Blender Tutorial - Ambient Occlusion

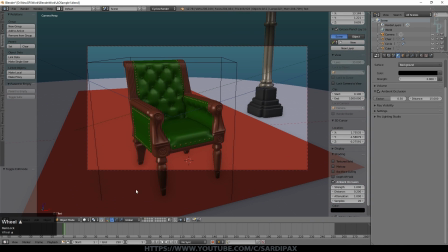So if we go to this scene and we look through the camera and I go to preview, and then I'm going to turn off ambient occlusion here.
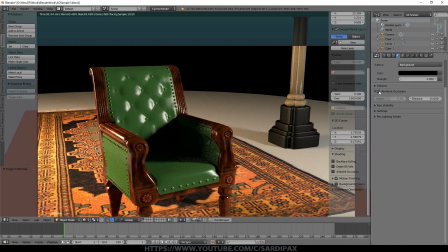And you may have noticed the scene got a little bit darker. So I'm going to turn it back on and then turn it up to full.
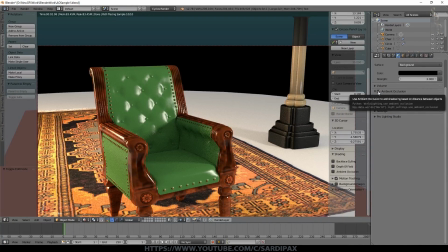So that'll show it a bit more. So there it is with ambient occlusion on, and here it is with it off.
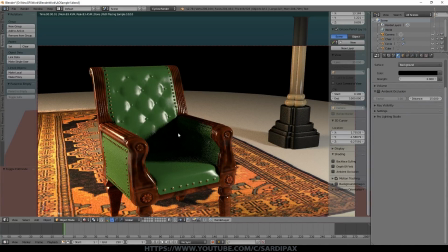And you can see, for example, the shadows in here, much, much darker. And overall, the scene is darker.
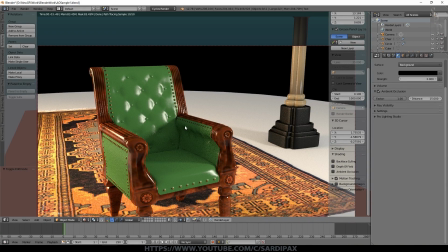Turn this on and the scene is brighter. But more importantly, it starts to try to calculate exactly how the ambient light is occluded. Now, the ambient light from this particular scene is really about light bouncing off other objects around this scene.
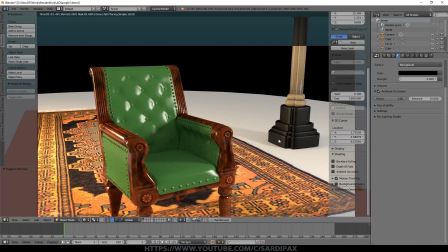I don't have a particular background light. And ambient occlusion is really just an approximation anyway. So I guess Blender adds some more light into the scene so that it can then take some away to give you the ambient occlusion pass.
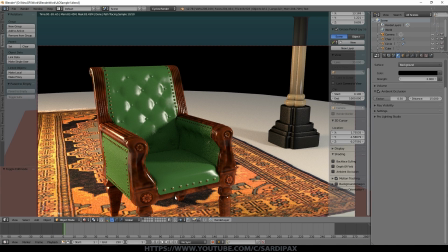So we really get a better effect of that when we render it. So remember what I said about this distance. I've rendered this particular scene a couple of times, and I'll bring those up now.
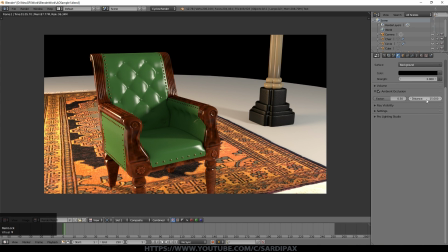So this one in slot 1 was rendered with a distance of 1, so it's a very short distance.
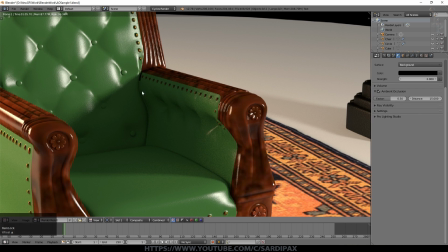So we've got some ambient occlusion, but it's very, very subtle.
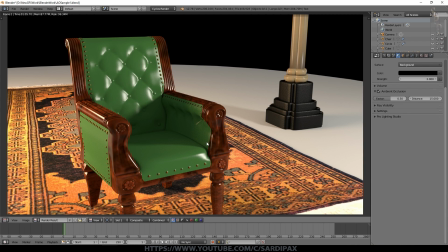So only things that are very, very close will impact the amount of ambient light that is occluded for a given area.
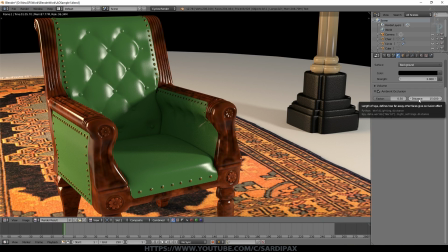In slot 2, I rendered it with a distance of 15, but they were both rendered with a factor of 0.5. So if we change to slot 2 now, you may be able to see it became darker in here.
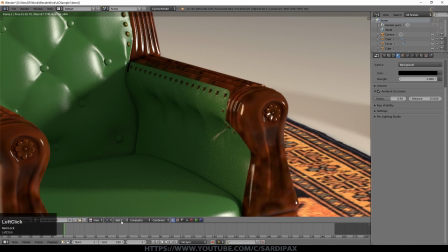And if I zoom in a little bit and switch between slot 1 and slot 2, you can see there's that subtle effect.
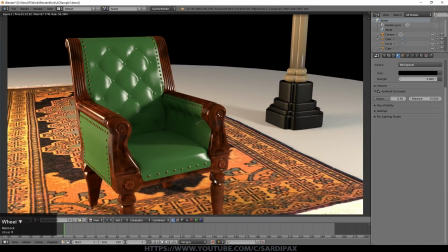And it is a subtle effect. Now, it may be that you want to enhance that effect, because obviously you can use this up at factor 1, but you may not want to do that. You may still want a scene that's relatively dark, and yet you want to make the ambient occlusion stronger than it would really be.
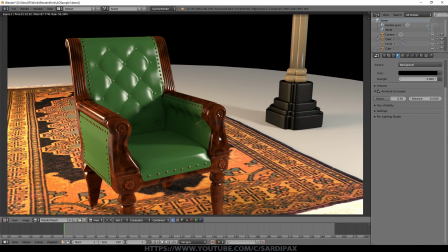So not increase the distance, but increase the range from dark to light. So let me just show you something. Under here in the scene render settings, one of the things I've turned on for these renders is AO, which is the ambient occlusion pass.
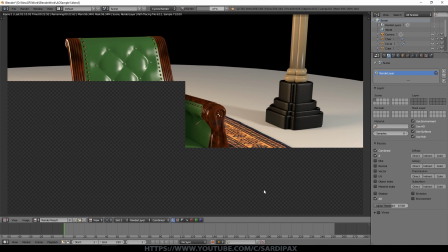So we'll just re-render this scene. So I'm going to call up the node editor now.
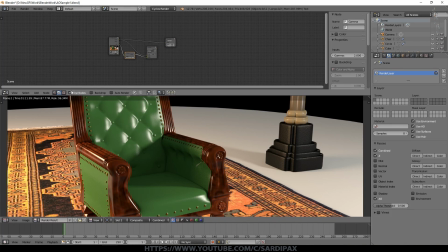We're going to go to the compositing node editor. You may need to click use nodes. Now I've got a couple of extra nodes in here, but they're not doing anything at the moment. All we're showing is the composite render. But we've got an output here, which is the ambient occlusion pass. I'm putting this through a gamma node at 2, so that's going to make it darker.
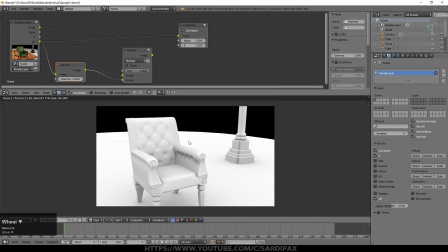Now if I just take the ambient occlusion out to the image, you can see we've got an image which is just showing the ambient occlusion itself.
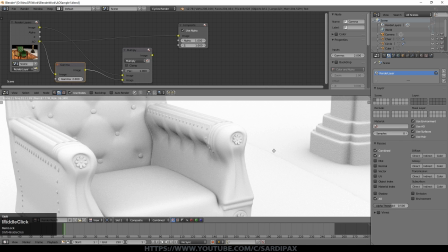So you can see where the shadowing from the ambient occlusion affects the scene, but it's still relatively subtle.
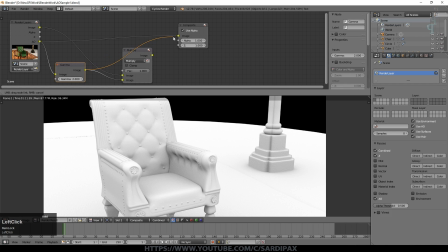If I now take the output from that gamma node set to 2 and put that out, you can see it's much more pronounced now.
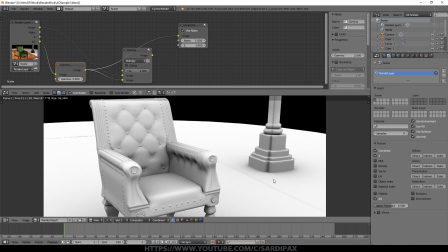I actually quite like this effect. So if we then take our original image and multiply it with our darkened ambient occlusion layer at 100%,
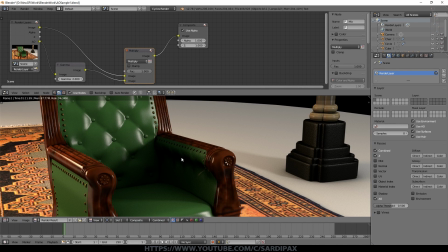we now get a much more emphasized ambient occlusion layer. And we can now control it here.
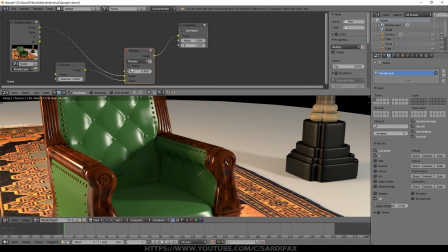So you can see I can take it all the way to the left, and we've just got the default ambient occlusion, and bring it to the right, and it starts to darken it.
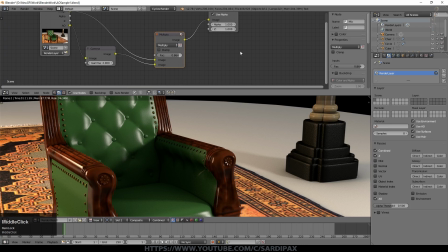And obviously I can affect how dark the original is over here with the gamma node. So all that is just a gamma node to effectively darken my ambient occlusion, and then a multiplying node to combine my original image and my ambient occlusion. And that just adds quite a bit to the scene, as you can see.
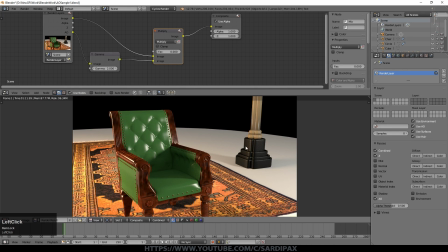So if I go all the way to the left, it's much more flat. The shapes of the objects are less obvious.
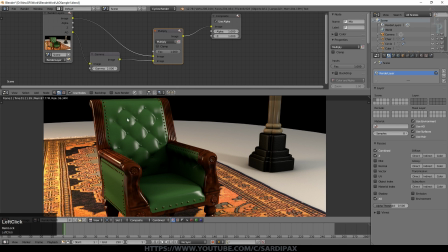And then go all the way to the right, and now they're very, very emphasized. And it's a much more dramatic scene. And obviously you need to find what's the right level for you. So I'm making it slightly less dark there, less significant. But it does make the scene look more realistic. One thing to be aware of, when you add ambient occlusion, and especially when you start to increase the distance,
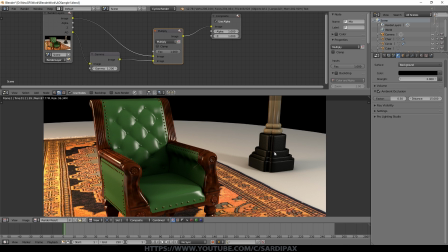that increases the work for the render engine, and therefore it will slow your render. I haven't found it to be too bad at these sorts of distances. This slot I rendered at a distance of 1, so very little ambient occlusion, and it rendered about 1 minute and 5 seconds for this resolution and so on.